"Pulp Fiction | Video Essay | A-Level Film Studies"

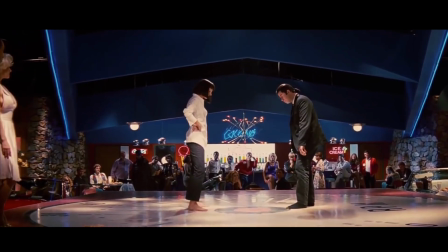For a film to be considered postmodernist, a variety of techniques and attributes may first be taken into consideration.
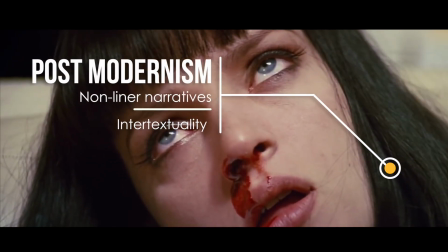From approaches to non-linear narratives, intertextuality, and the lack of differentiation between high and low culture.
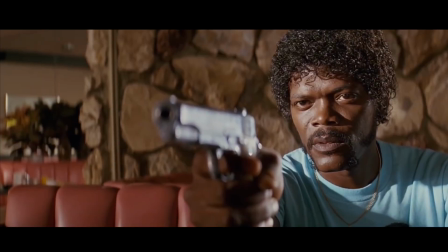A prime example of this is Quentin Tarantino's 1994 film Pulp Fiction,
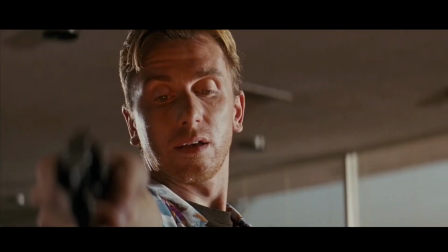demonstrated through its disregard for chronological narrative, intertextual references, as well as its playful nature.
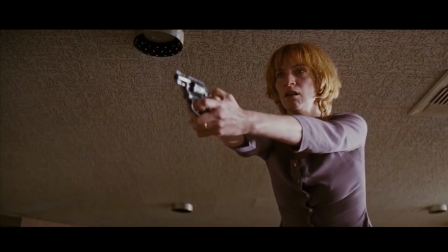And while postmodernist elements can be seen throughout the film, this is most clearly demonstrated through the opening sequence.
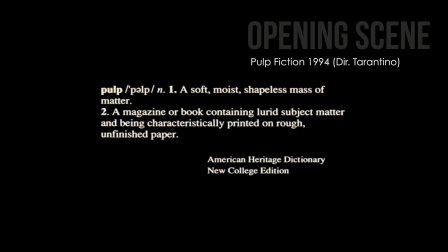The first example of this is the definition of pulp, shown at the beginning of the film, stating a soft, moist, shapeless mass of matter. This may be interpreted as self-acknowledgement of the film medium itself as merely a shapeless mass of fiction.
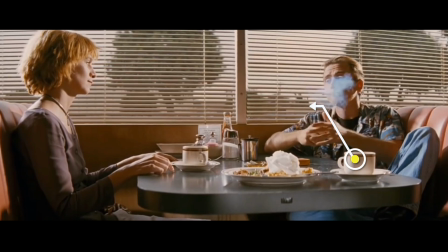Drawing attention to itself, Tarantino subverts and parodies Hollywood convention,
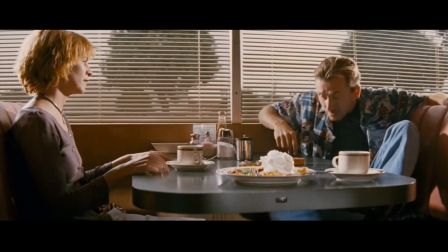shocking the audience and in turn deconstructing film expectations in a postmodern kind of way.
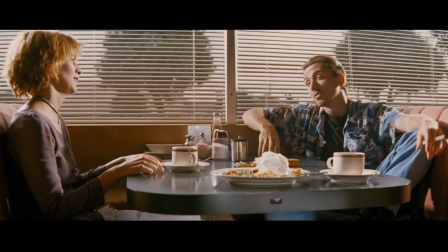In the opening shot, we're introduced to criminal lovers Pumpkin and Honeybun discussing the etiquette of robbery in a dialogue-heavy scene which is characteristically Tarantino.
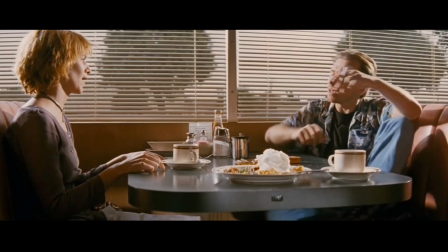Here, the director accomplishes a few interesting things, providing rich characterization of the characters which he later develops in his story material for Oliver Stone's Natural Born Killers,
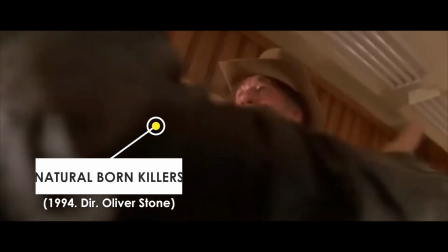also widely recognised as a prime example of postmodern film.
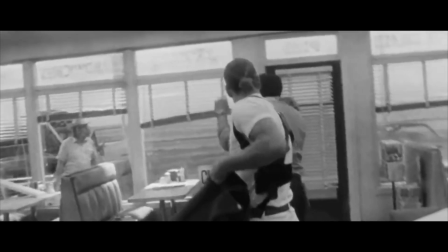In using this intertextuality, Tarantino encourages an active spectatorship and encouraging the audience to form their own personal
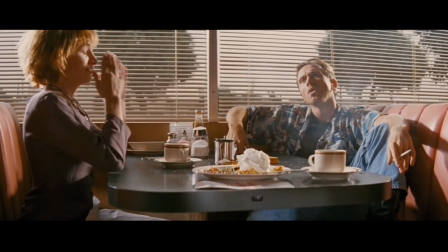interpretation of the text and make relevant links to sources outside of the film, acting as another key aspect of postmodernism.
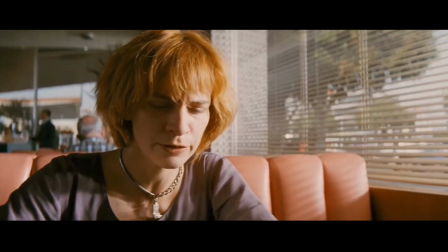This is also demonstrated through the range of shots, which is primarily limited to a wide shot and a series of alternating medium close-ups used when introducing the characters.
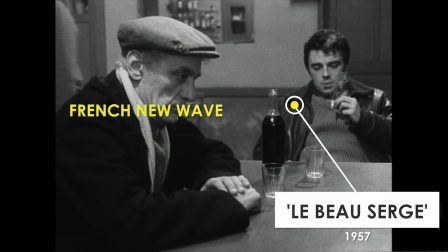This cinematography, therefore, is reminiscent of the French New Wave approach, which highly influenced the post-modern filmmaking movement.
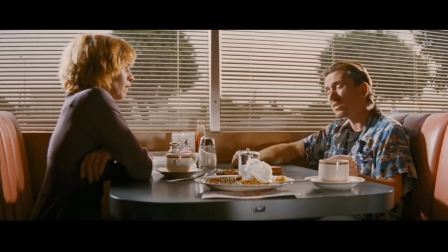The setting itself may be considered an example of one of the ways in which Tarantino uses pastiche through the use of evocative settings.
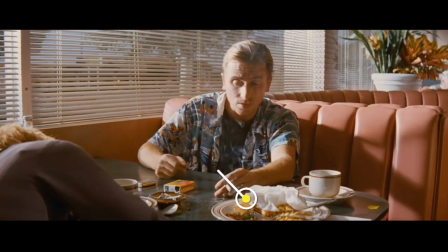This is seen through the LA Diner, which pays tribute to the American crime genre,
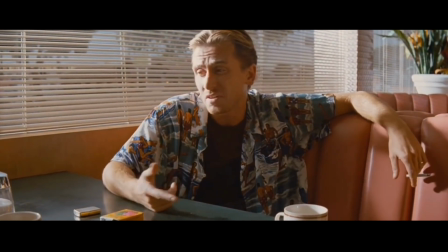embodying the notion of pastiche that derives from different film cultures and periods in history that imitates the idea of what said moments were supposed to represent.
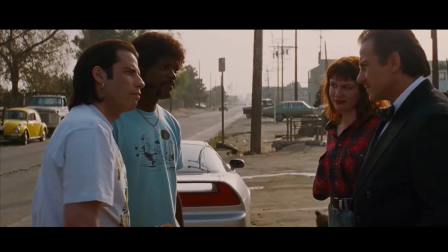To conclude, Pulp Fiction can be considered postmodernist for its blurring of the genre, reference to the past,
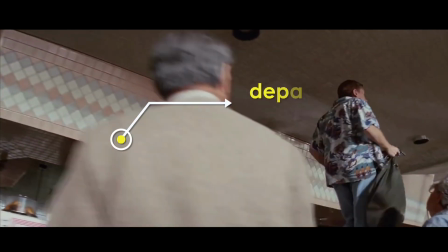and rejection of what is culturally acceptable, demonstrating a true departure from modernist cinema where directors merely presented to a passive audience.
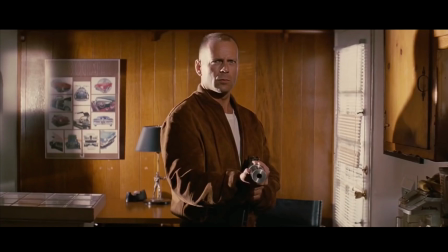Instead, Tarantino establishes postmodernity as a recurring auteur trait that generally encourages a more active spectatorship for the viewer,
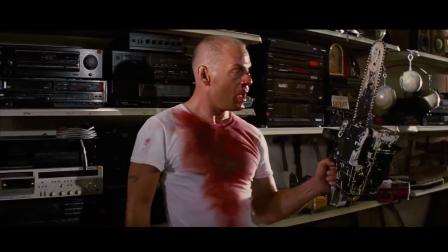by subverting and challenging mainstream convention with the intention of shocking and enticing viewers.